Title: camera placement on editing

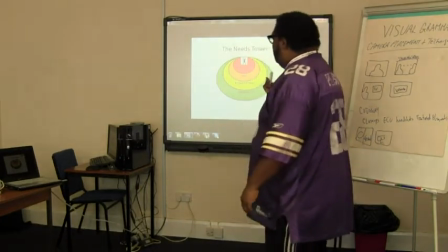Now I asked Will, see now that's a good cut, because it's not on top of the actual image.
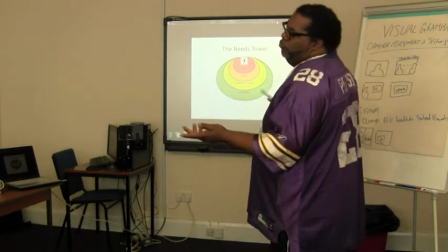But I asked Will if he had a control over the camera placement in the room.
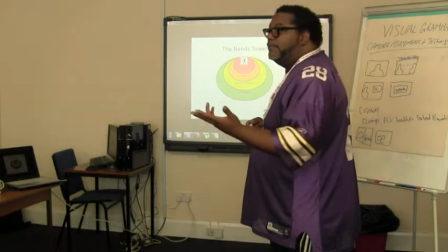And he said he did. Did he have control over where he was? To a degree.
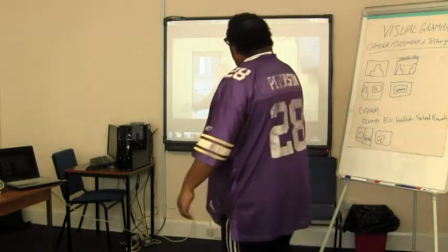He couldn't move around, he had to be in one step in place. You like this?
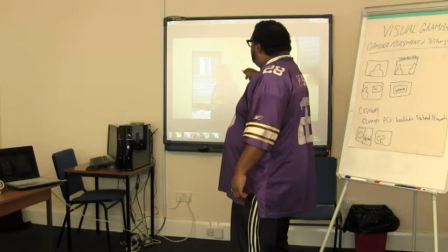It's the first film we've ever done, so it's hard to know. It's quite static, but it's a training video, so it's difficult to know.
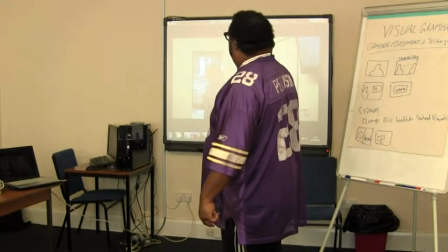You can be experimental. In this particular arena, it's probably...
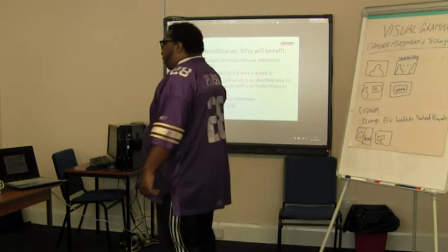The point is, is the fact that, like, the shot is a wide shot, right?
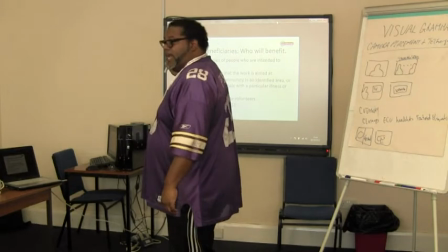And it doesn't bring me into you and what you're saying. I'm not drawn into what you're saying. I can't agree.
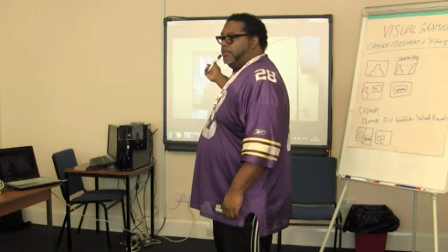I feel I'm in the back of the room. It's quite static, isn't it? Not the staticness, the distance.
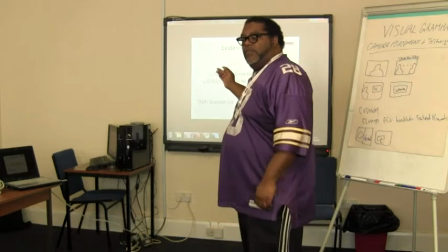Do you not feel that? It feels like it's kind of like away.
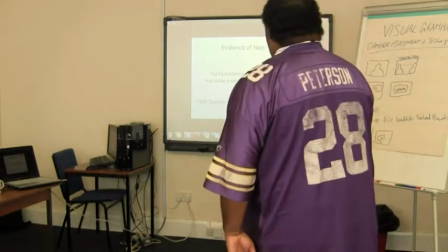Now, true enough, if I'm like you guys and I'm sitting there and everything, and I would be away from you.
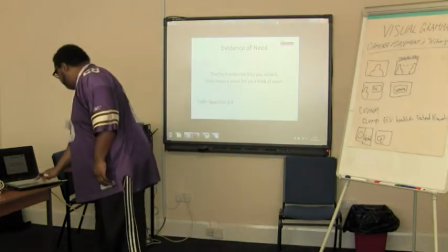My point is, is the fact that I... But if you get this right, I think you're halfway there.
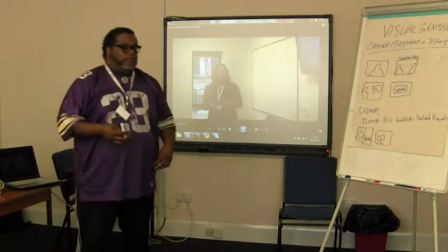My point is, even though Will is over there, right, I can see it from the shot, right?
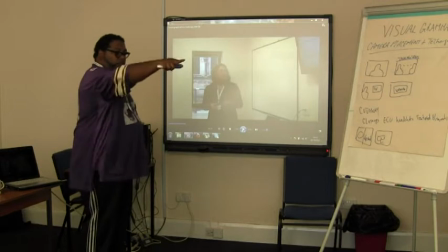Okay, so you're here, and Will's over there, and everything, and he's got your screen.
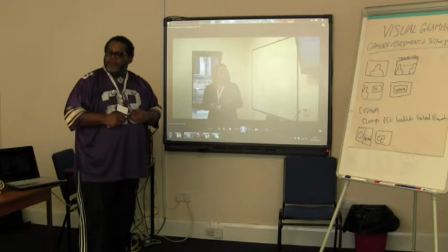How important is that? Well, that screen isn't because there's nothing on there. I know.
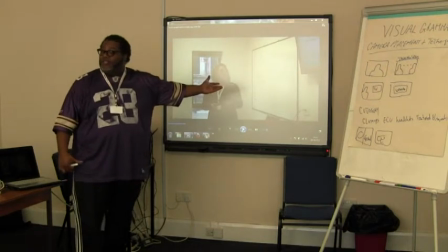Yeah. But I'm drawn to it, though. It's a big space in the middle of the film.
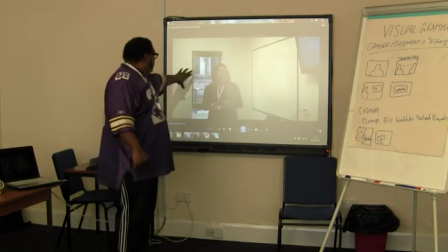Yeah. And nothing's on it. I'm drawn to that. Is that a window? I want to go outside. Right? I'm drawn to that element behind you. But here's the screen, right?
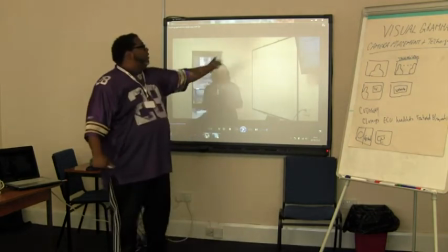And I can't even see it. So my point is, you are looking off screen like, yeah, I'm not even here.
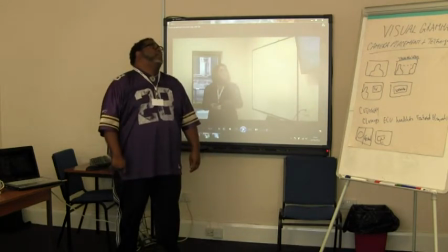I'm looking over there. Yeah, right. Eggs, bacon, my shopping list.
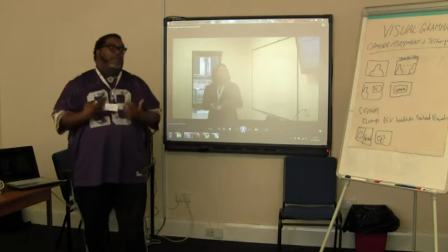Right? I'm just saying visual. What I mean by visual grammar is that the image tells a story.
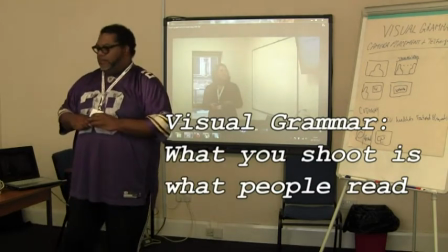If you think about it like art direction, right? You've heard the word art direction, yeah?
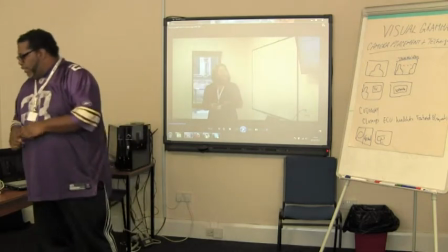But art direction in films is very key. It's about the person who's in charge of every prop that's in the scene.
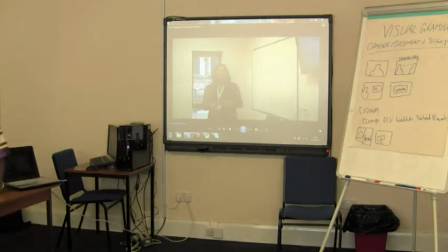Why is this sitting here? Why do you have three cups?
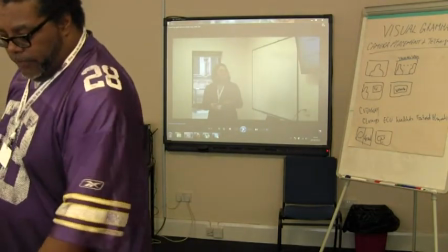What kind of lighter do you have? What kind of phone are you using? Yeah?
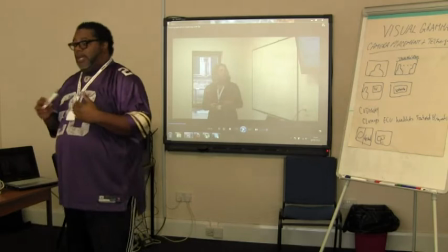All of these things are important to an art director as well as to a director. A director will go as far as to say, I'm going to have three people sitting here listening to a lecture.
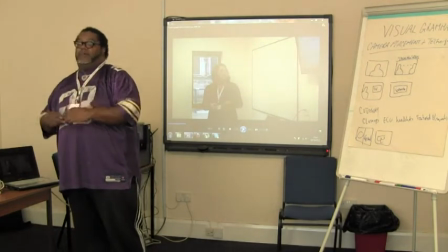Right? And everything like that. and, you know, I'm, you know, paper, pens, you know, and that stuff.
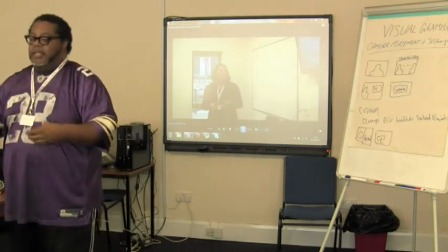And then our director will go, well, it's a lecture, yeah, da-da-da-da. And, you know, they will choose what kind of cups.
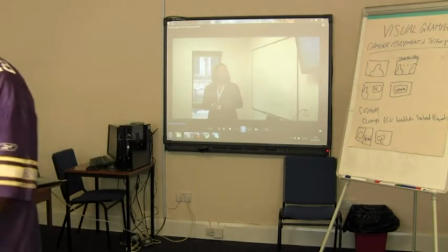They will choose what kind of phone. They will choose what kind of video for the editing is on there.
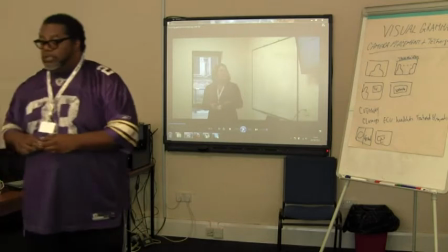And when they've made that choice of props, then the director will agree. Do you understand what I'm saying?
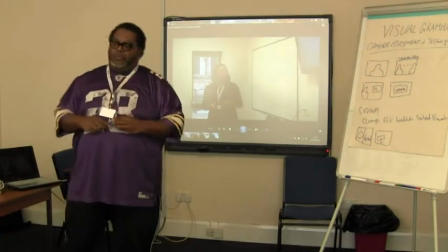Now, I know that you might say, oh, that's too deep for us.
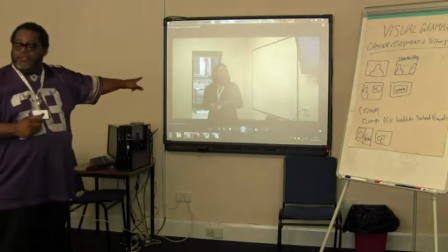But it's not in the sense where If you examine the grammar of this visual and what it's saying,
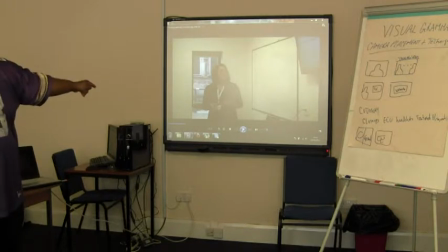all I see is a big white board and I don't really see you too much, right?
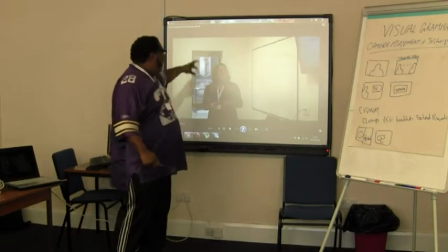I see an element behind you and I see you looking off screen.
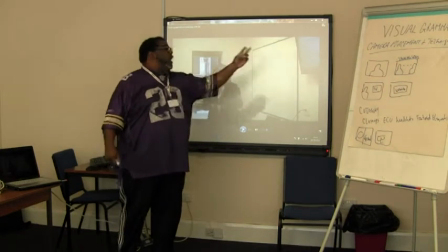And what I do is I'm drawn to that and I'm just off screen.
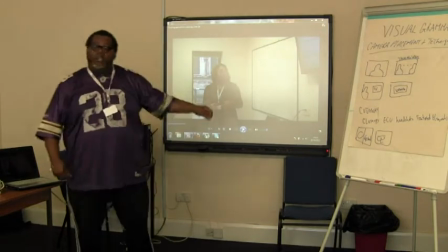And the only thing I'm actually paying attention to is when you put in the cutaways and I might go, oh, what's that?
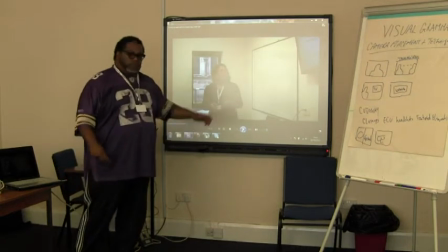Yeah? Yeah. Now. Okay. This is the first one, all right?
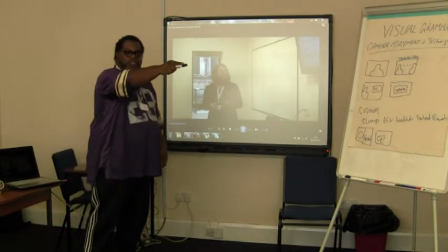So what would draw me in more is changing the camera position from over there to over here, right?
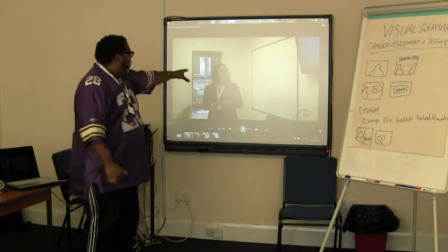Now, what it is is you keep facing this, but in a film, you keep facing away because you're talking to your audience.
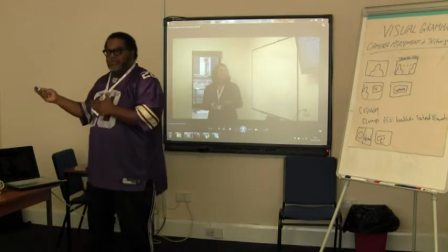Do you see what I'm saying?
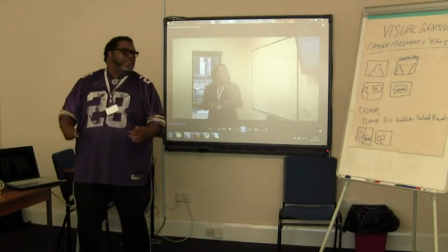So we who are watching you, everything's happening outside of you.
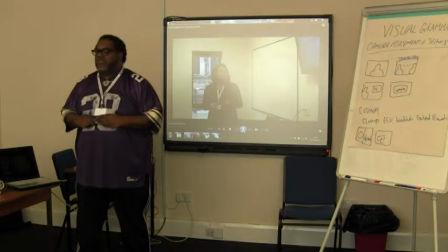makes me more interested in what's happening outside of you.
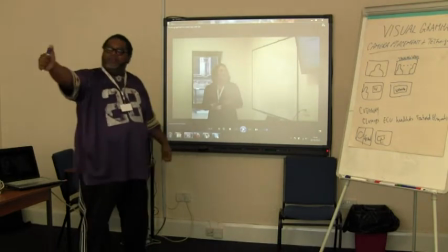So if you're dead on, meaning like I asked Will, could you have shot the audience?
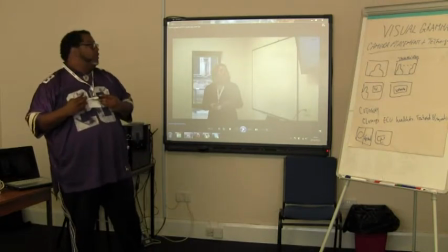Yeah? He said, well, I mean, yeah, we did. We got interviews and stuff like that. So they're not wondering how come they're not in the shot?
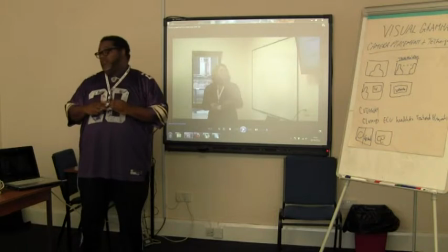If you have permission to shoot them, why aren't they there? Whether over the shoulders to show that you're actually training someone, because you look like you're by yourself.
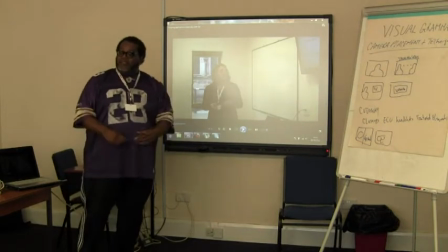It's like Billy No Mace. Right?
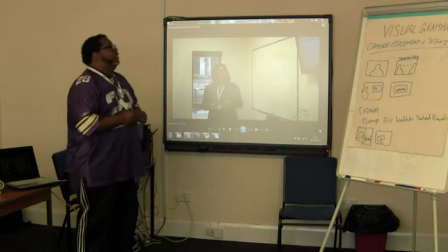Yeah, and And the thing is, I know nobody really wants to hear it, but I mean, I actually studied this.
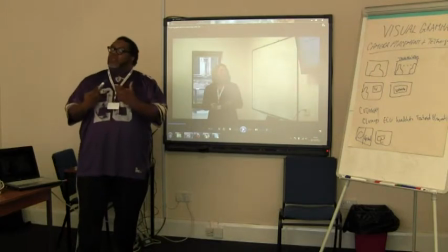And, you know, so I'm not even talking about the editing. I'm just talking about the shot and about camera placement. So if you have control, it's that like now the difference that it would make.
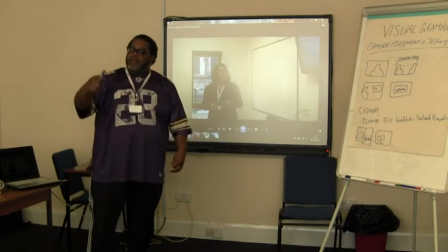If the camera's over your shoulders over there and people are actually listening, writing down what you're talking about.
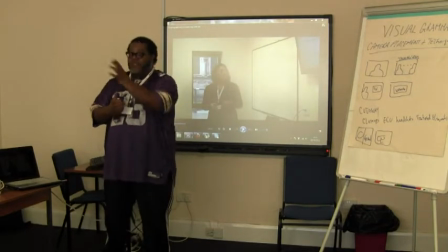So we have a wide shot of you there. So now you're facing us in the same camera placement as this. And the screen is behind you, which we can see, which is not really important because he's going to cut away to it. Right? So he doesn't have to get the screen. But he doesn't need an empty screen.
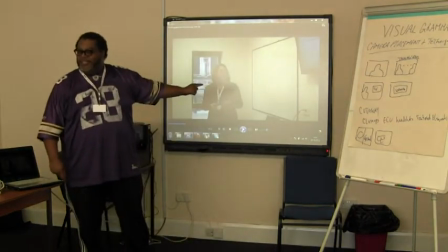That's the point. You know what I mean?
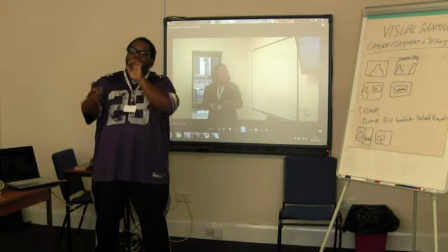So now you're there as like a news reporter, as like a commentator, as like a speaker who is telling me something that I need to know. I need to know these facts so when you turn each turn cuts
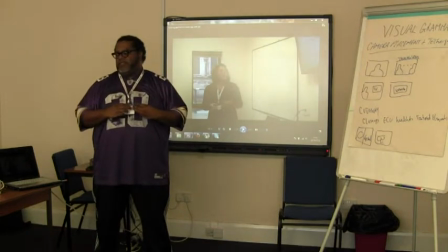to the actual slate of this of the fact I don't want to see you turn and then you're like you're talking and you're talking over your turn
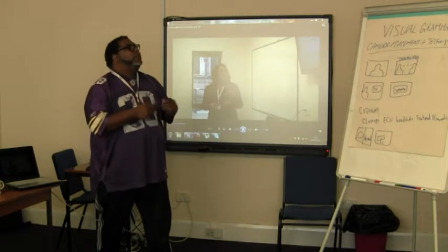because then what happens there is I mean I probably choose a light no
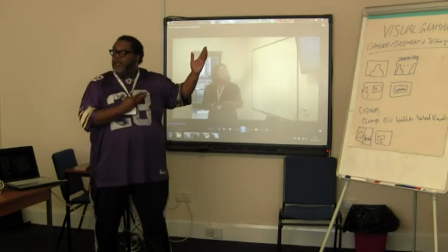worries no what happens there is is the fact that you know again I'll just be paying attention to
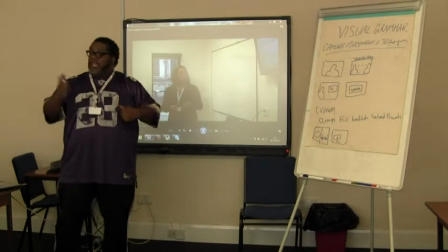your turn as opposed to what you want me to pay attention to if you feel it's important to look at then so should I.
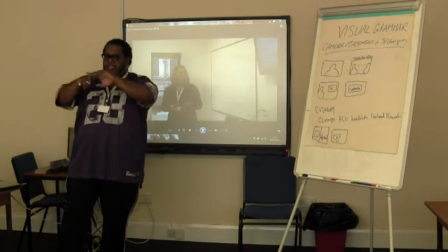You understand what I mean? I mean, do you understand that? I mean, visually that is what it would say to you.
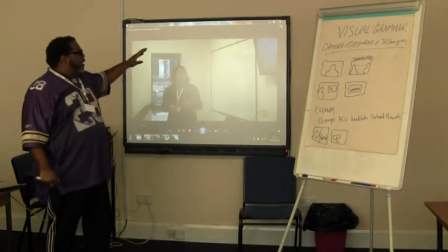It is that this PowerPoint is important.
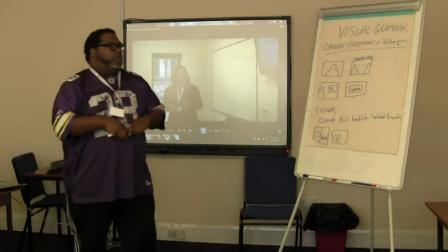I'm telling you and what it does is it, it, um, the importance of like the close up and the mid shot is that it draws people in. Yeah? Just a quick question. If you were to move that angle, which I agree with I can see the sets in that hundred percent and that white screen and potentially
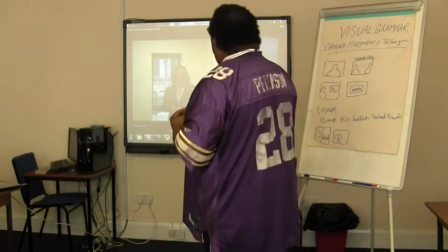that window is that still a problem it won't be a problem because you move the angle you won't really see it the white screen will just be her
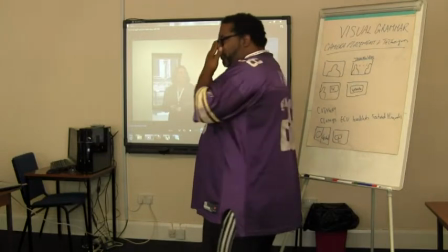white background okay so there's no need to like worry about trying to fill that space by thinking because what
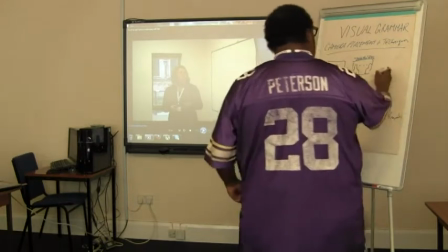happened is like let's look at it right like it was like a storybook and I don't have very limited paper so I'll do it all on this one,
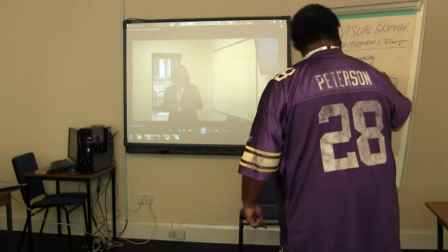is that once she's here, right,
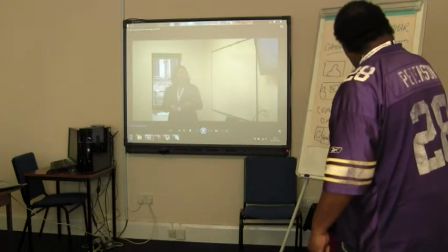as opposed to there on the side, looking halfway, that white screen will then cover her, like this.
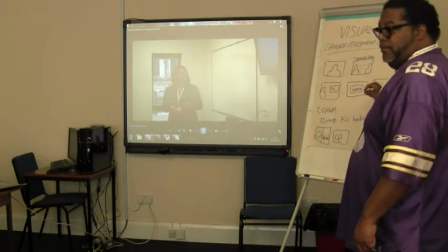Now, that's still a bad shot, right? how do we make it a better shot?
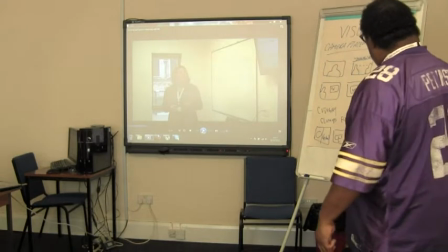Closer in. Closer in to the lines.
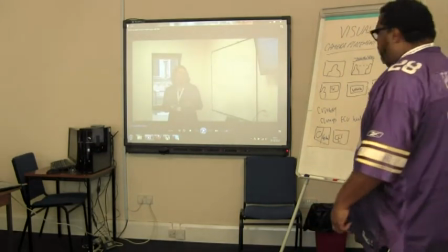And this is with fan composition. Because what you're doing is everywhere you are has lines. Yeah? And if you look at television, you'll see that they will never shoot a shot like that. It's like what they call like the rule of thirds, which is a complicated explanation about why people place to do a camera position in. But what I just like to call it is framing by the lines. So in that aspect, I wouldn't want to see that line because I'd be paying attention to where it's going.
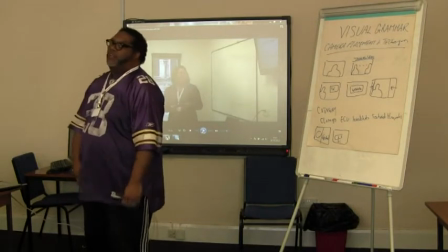You know what I mean? You say, no, I wouldn't. I pay attention to you. But you would.
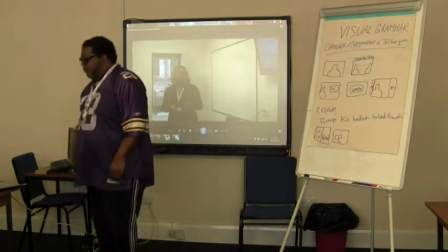Because what will happen is that all I've seen is, if I'm standing here, all I've seen is this line coming out of my head.
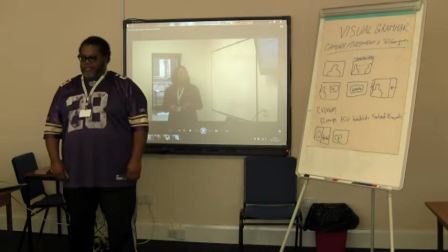Hey, why's the line coming out of this head? Oh, no.